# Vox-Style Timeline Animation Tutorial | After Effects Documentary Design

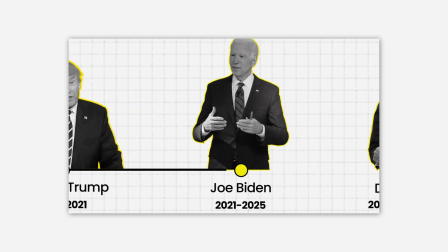0:00 Hi everyone. Today we'll create a Vox-style timeline animation in After Effects.
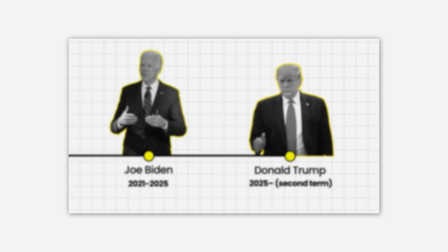0:04 A clean and elegant design, perfect for documentaries or historical videos. As an example, we'll animate a timeline of the last three US presidents,
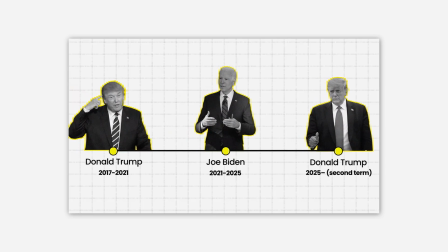0:13 but you can easily adapt this technique for any historical or chronological project.
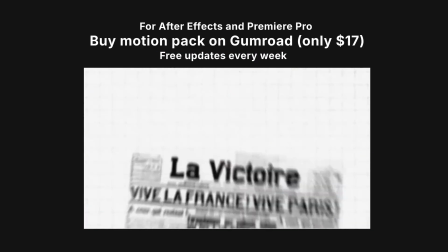0:18 Before we start, let me quickly mention my Vox-style animation pack.
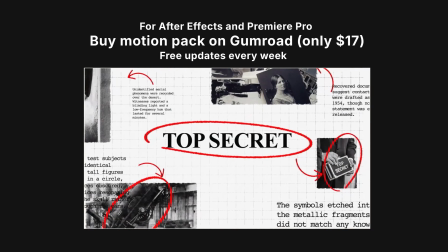0:21 It includes over 50 ready-made scenes, transitions, map templates, timelines, and text animations.
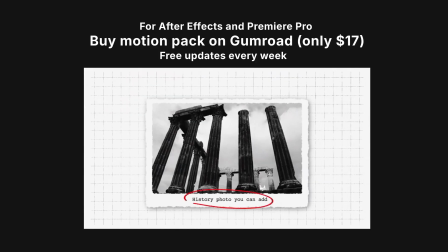0:29 It's available for just $17 on my Gumroad, and you get free lifetime updates.
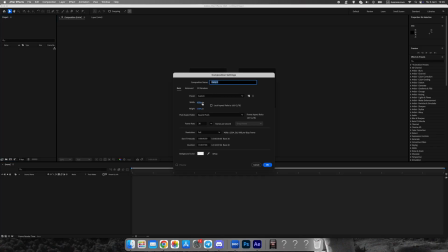0:34 The link is in the Let's start by creating a new composition. I'm using full HD resolution, and 10 seconds will be enough for this tutorial.
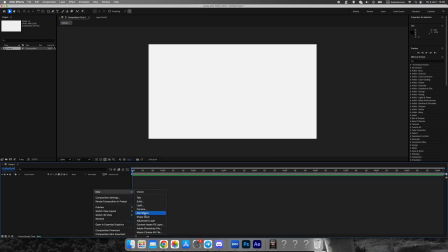0:43 Next, create a solid layer and apply the grid effect. Adjust the size and opacity to your liking, then add roughen edges to make the grid look more vintage and imperfect,
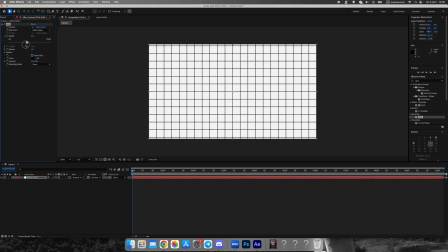0:54 a signature look of the Vox documentary style.
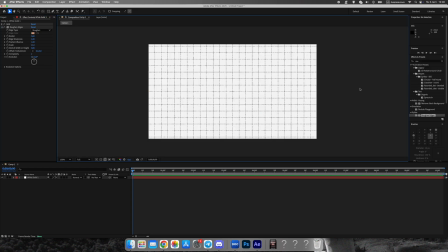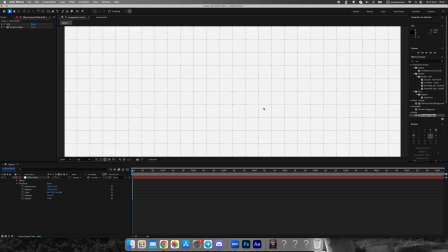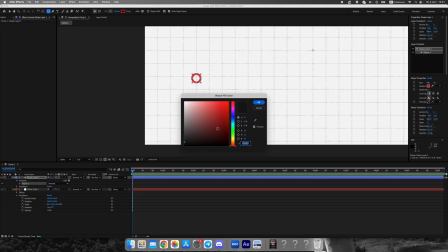1:23 Now, we'll create three circles, one for each date and person. Draw them evenly across the screen.
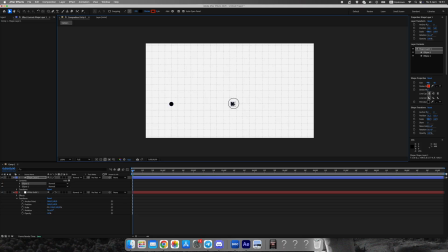1:29 Then, use the pen tool to draw a connecting line between them. Apply the trim paths effect and animate it from 100% to 0%. Add easy ease or adjust the speed graph to make the movement smoother.
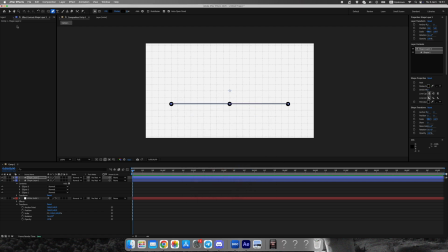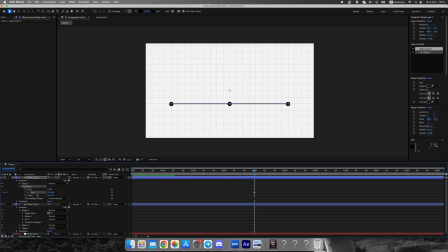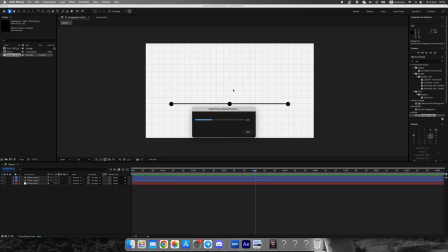2:13 Import portraits of the presidents and place them above each circle.
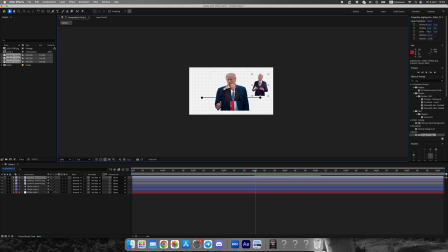2:17 Apply hue divided by saturation and reduce the saturation completely to make them black and white, just like in Vox videos.
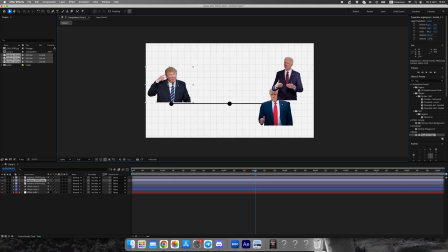2:24 Then add a colored stroke around each photo. I'm using a yellow accent, but you can choose any color that fits your palette.
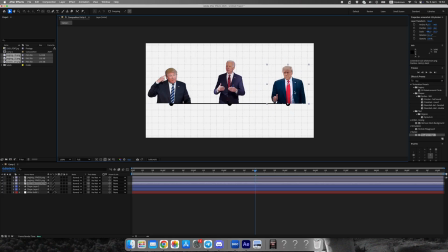2:32 Match the color of the circles below the portraits to the same tone.
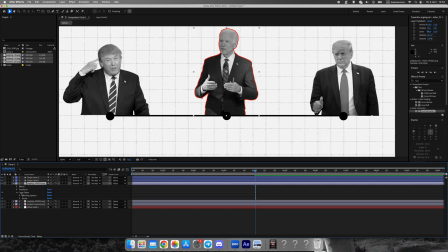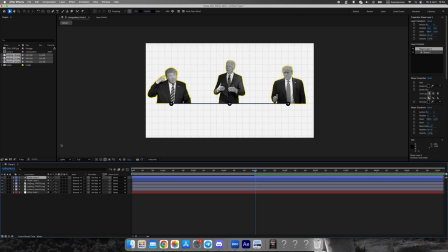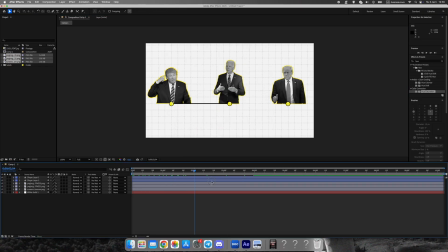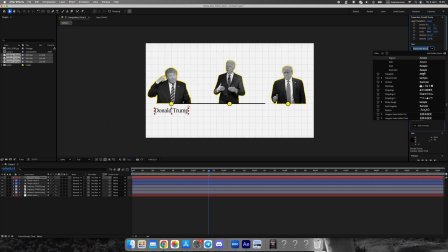3:32 Now, let's add text under each portrait. I'm using the Poppins font, a smaller weight for the name, and a bold style for the year they were in office. Align all text neatly to maintain a professional infographic look.